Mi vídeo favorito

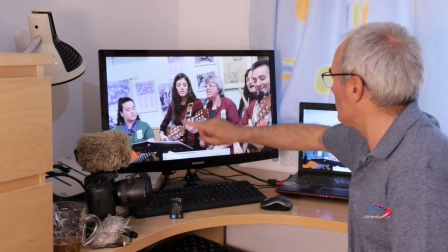25:20 este plano me gusta mucho también.
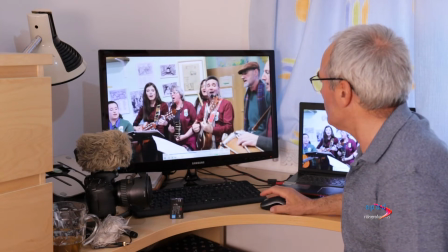25:27 Con un zoom lento hacia atrás.
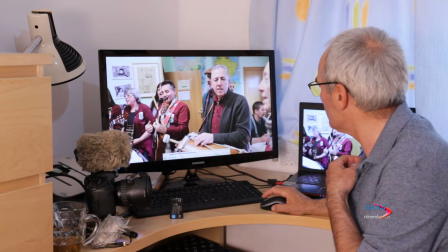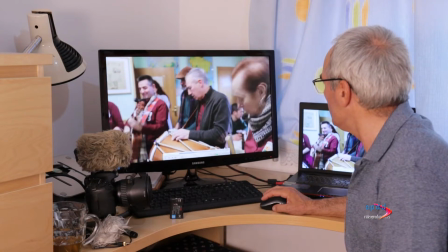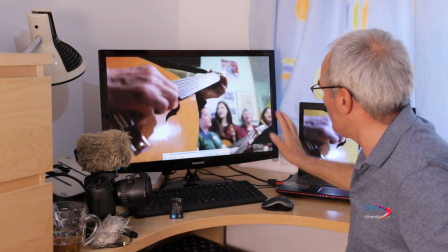25:43 Algunos detalles.
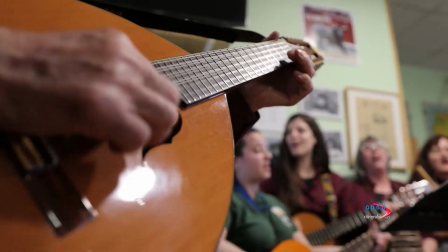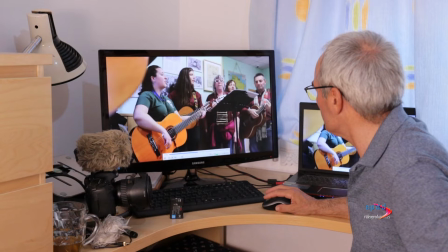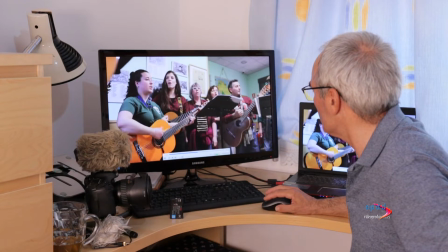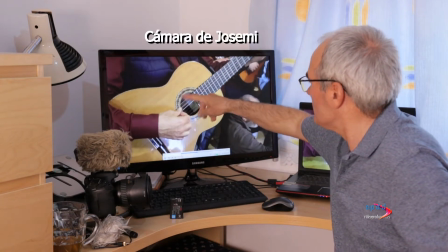26:02 Cómo suenan las guitarras, ya la estamos viendo.
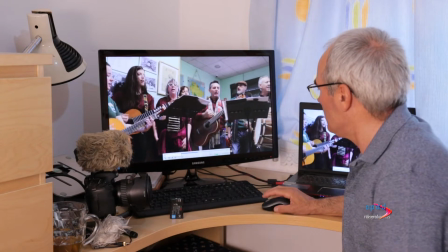26:07 Hay que meter de vez en cuando de la otra cámara para que no sea tan monótono.
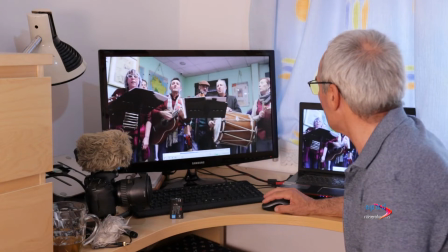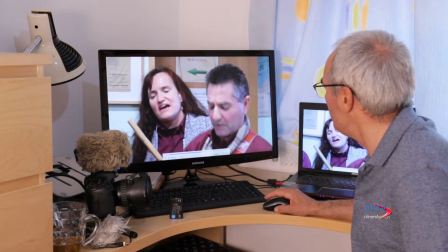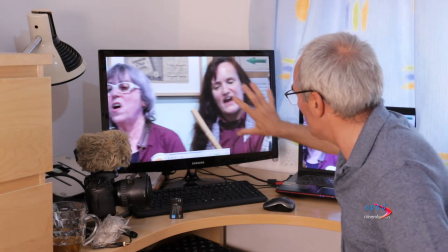26:25 Esta toma es de Josemi. Yo no acostumbro a meterme tanto dentro de las caras.
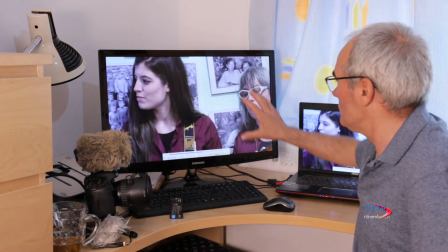26:33 Por lo tanto, ya está.
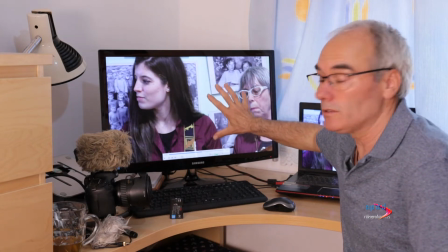26:35 Ya estamos viendo que si te metes mucho con el zoom, en cuanto que tratas de hacer un movimiento, pues mirar en qué se traduce.
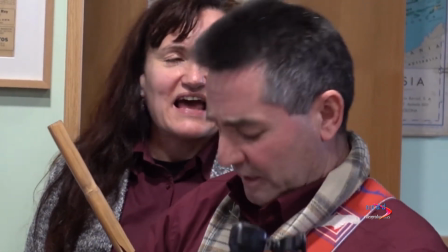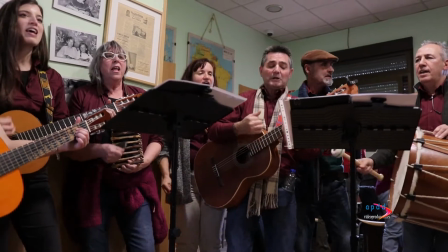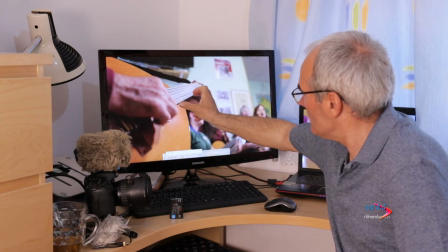26:56 Mirar el desenfoque, que no es más de 10 centímetros, con 35 milímetros y 1.8. Esto es el efecto cine. Totalmente desenfocado para aislar lo que estamos viendo, lo que queremos ver, lo que queremos mostrar en este caso.
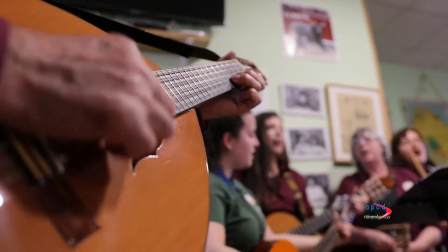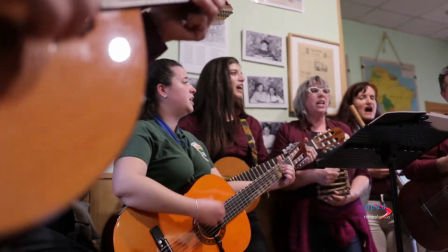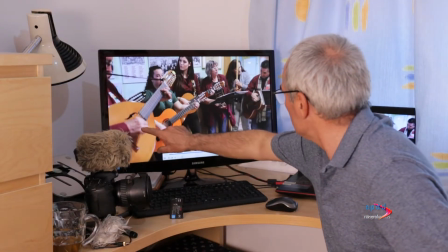27:19 Este plano también me gusta mucho, con todos los instrumentos aquí.
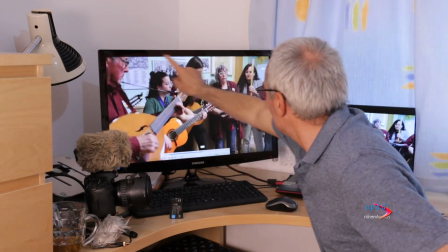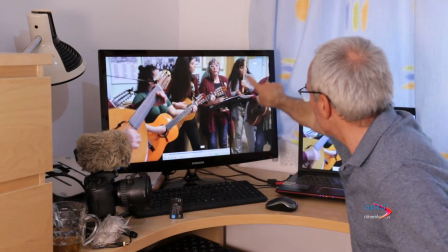27:32 Y esa línea.
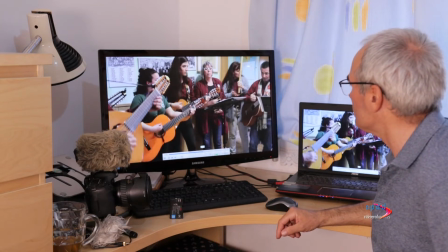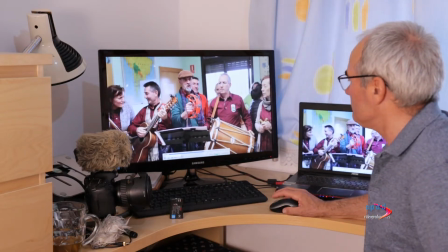27:41 Bueno, aquí empieza ya la parte de las rondas, que es un poco más aburrido.
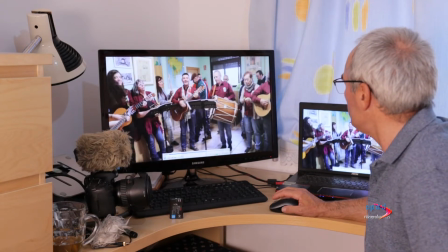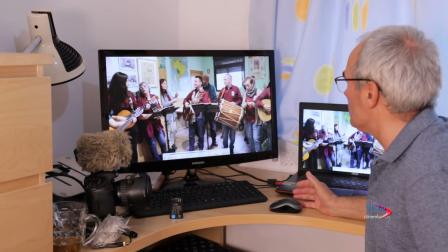27:52 No sabes quién va a cantar el siguiente. Y estás mirando por un agujero.
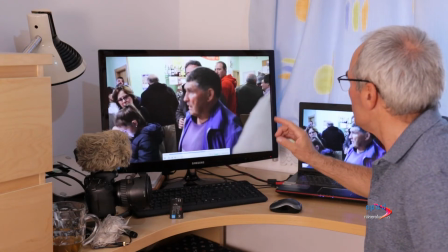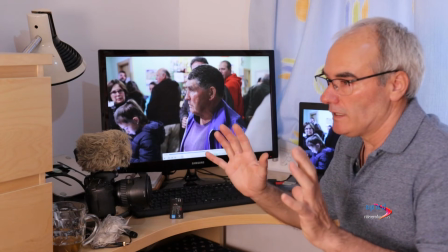28:03 Como no sabes quién va a cantar el siguiente, en ese momento escuché a alguien cerca y como está mirando por el agujero no lo ves.
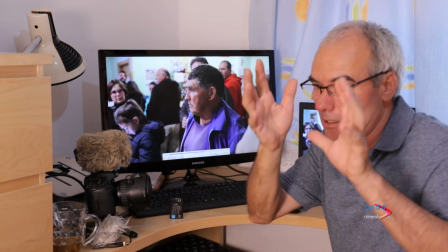28:11 Y entonces, como no se puede cortar la canción, rápidamente hice un giro brusco y salió esto que me encanta, es la primera vez que lo hacía.
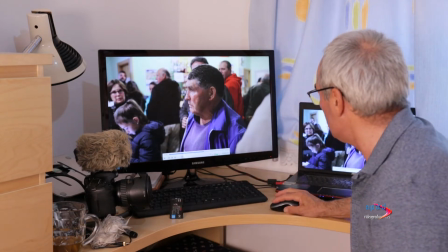28:19 Vamos a repetirlo.
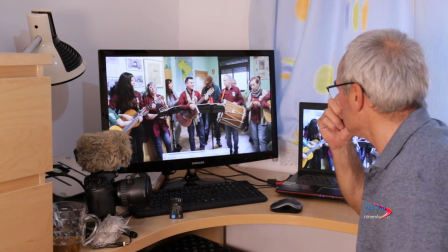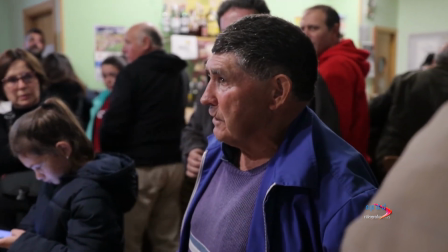28:28 Y por supuesto enfoca. Mueve, encuadra y enfoca, todo en un segundo.
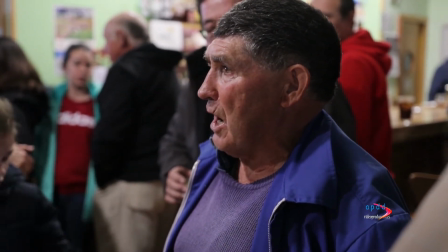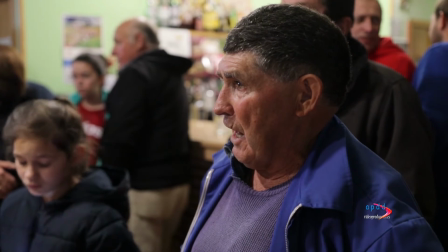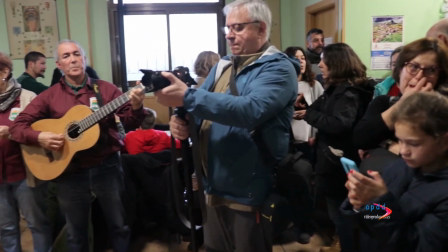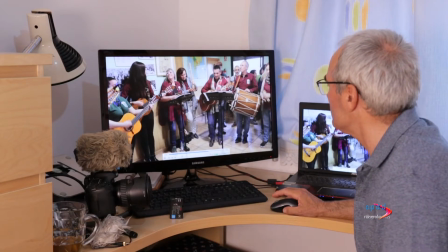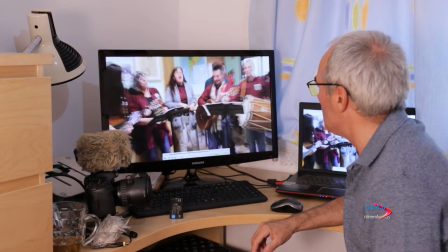29:02 Esta señora tiene una potencia en la voz espectacular. Me pilló despistado y le tuve que dar al zoom rápido, no sé por qué.